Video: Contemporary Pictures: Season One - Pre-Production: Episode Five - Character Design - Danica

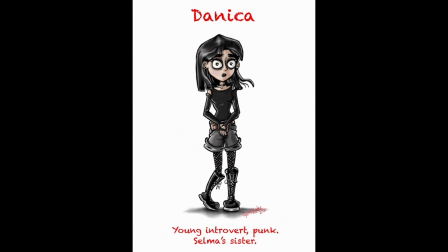[4:14]
As the saying goes, doing more with less. So keep that in mind, that this method is suited for my needs as well as helpful to anyone going on a similar endeavor. It's not a method that is necessary for if you were working on a production that has a team of artistic talents with a decent budget behind it.
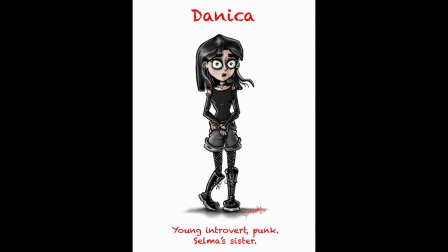[4:34]
So moving along,
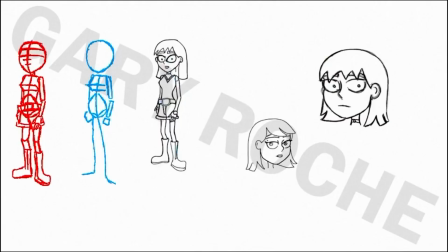[4:35]
I revisited my artboard and my conceptual design and did a slew of bad drawings on paper until I found a drawing that I was overall happy with,
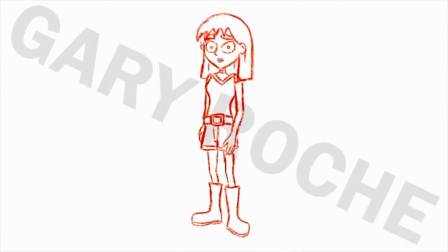[4:44]
taken forward and refined in Procreate. So, like I did in my storyboarding process, I scanned my drawing and then imported it into Procreate.
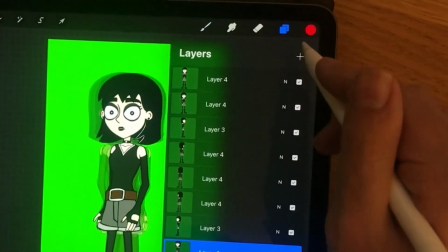[4:54]
Then I just add another layer atop of the scan, lower the opacity by half,
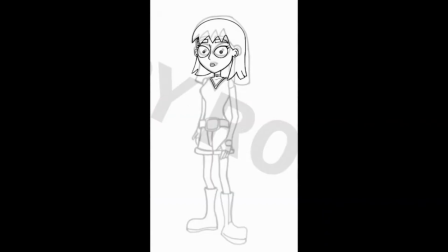[4:59]
And then I draw over the rough line work and refine it, like so. In case you haven't noticed, Danica has a very gothic dress sense, a bit punky. Which is a trait that Jackson jokes about. She's very introverted, so she has these big Simpson-esque eyes, but a small nose and mouth.
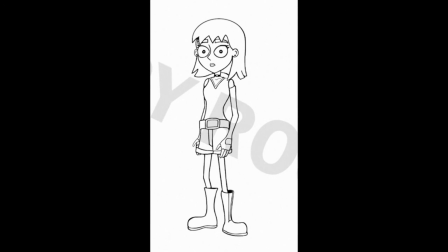[5:18]
She's pretty skinny and has a very tiny stature, just utilizing the shape language in her design that best represents the character's personality as described in the Pitch Bible. Then I'm going to create individual layers beneath the layer with the refined line work.
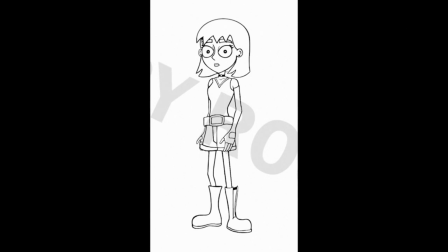[5:36]
For the colours, I'll apply to the character's skin tone and her attire.
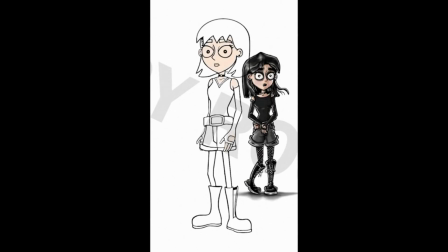[5:40]
As you can see, I'm staying true to the conceptual design, but just simplifying the shapes and reducing the pencil mileage in the line work. These are some key words to keep a mental note of. Pencil mileage especially, because when you are designing a character for a frame-by-frame 2D animated piece,
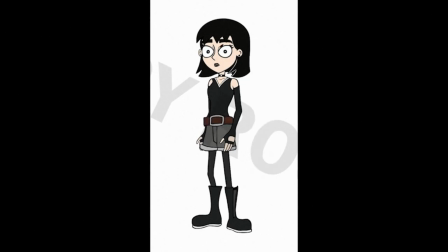[5:58]
you have to consider how many lines it takes to draw a complete character, because that has to be redrawn every 24 frames a second, or if it's for a 2D animated series on a tight deadline, it will most likely be animated on 2s to cut costs so that the animators can deliver to a deadline.
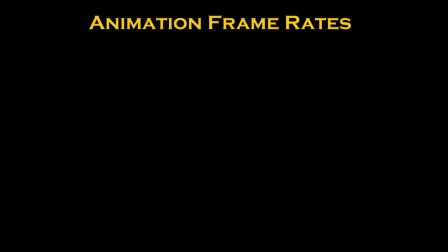[6:14]
So what do I mean by animated on 2s? Like I said before, if you're drawing every 24 frames per second, that's called animating on 1s. So animating on 2s is halving the amount of work for an animator.
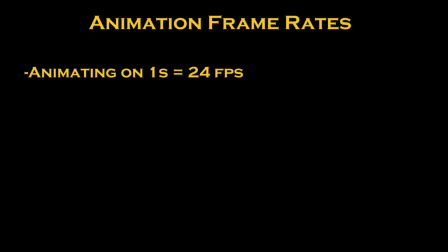[6:29]
So instead of drawing every 24 frames per second on 1s, on 2s you are drawing every 12 frames per second. So that's my 2 cents to any beginners out there who are thinking of delving into animation.
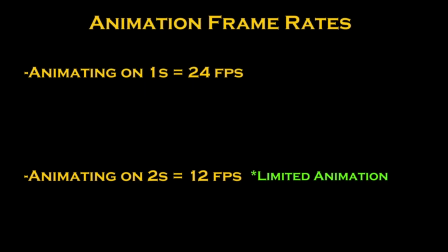[6:42]
You know, limited animation, which is very much the type of animation that I'm most likely going to be achieving, which you will see in later episodes. There will also be a methodology that I've put into practice in how I animate 2D pieces of artwork, which skips the unnecessary amount of work in the various stages of traditional 2D animation.
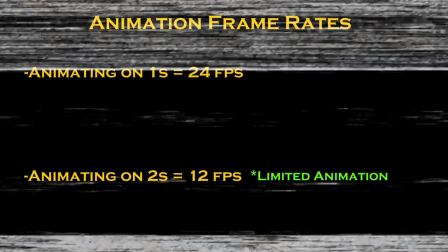[7:01]
That saves a lot of faff. And it's a pretty cool method actually, if I don't say so myself. So I like to maintain some of the rough line work from my original drawing.
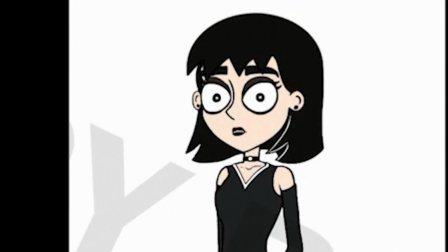[7:10]
I like a more imperfect, crunchy analog look, you know, just that homemade feel that I think adds to that grimy, low budget horror aesthetic to it.
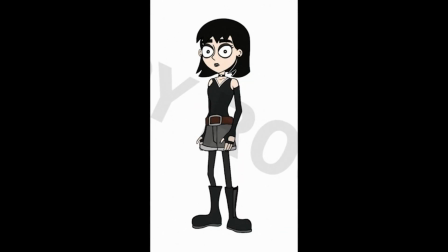[7:19]
There's a logical reason behind this approach. One obvious reason is something that is achievable and less tedious for one person to handle. Another, and a much simpler reason, is just personal taste. Okay, so this design is at a stage I would say is a considered design for 2D animation.
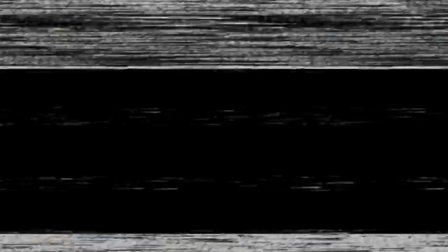[7:37]
Just going to compare this new drawing with the original conceptual design. So here's how it looked before, and this is how it looked after.
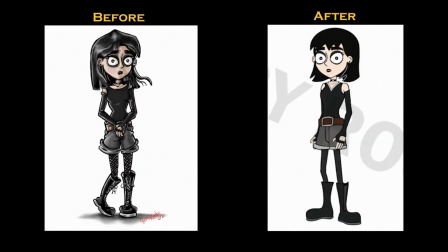[7:43]
Before and after. And I can honestly say I like the after more than the before.
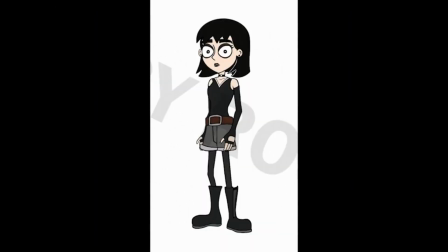[7:48]
So now we're going to turn this one drawing into a few to create a turnaround. Now, typically in an ideal world, as a character designer, you would draw over the line work and repose where the character is facing. But I have found and learnt a method where you can get the same results by utilizing one drawing throughout.
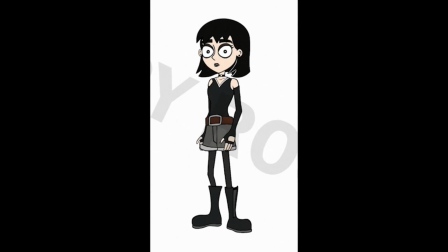[8:05]
And to do that is to duplicate and cut pieces of the artwork and warp areas to move them around. And with enough fiddling, you will see a complete turnaround by doing this process.
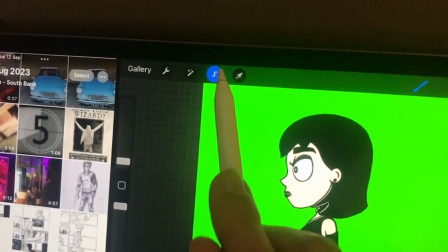[8:16]
So I'm just going to go to the top left here, and then I'm going to go to this tool here called the freehand tool.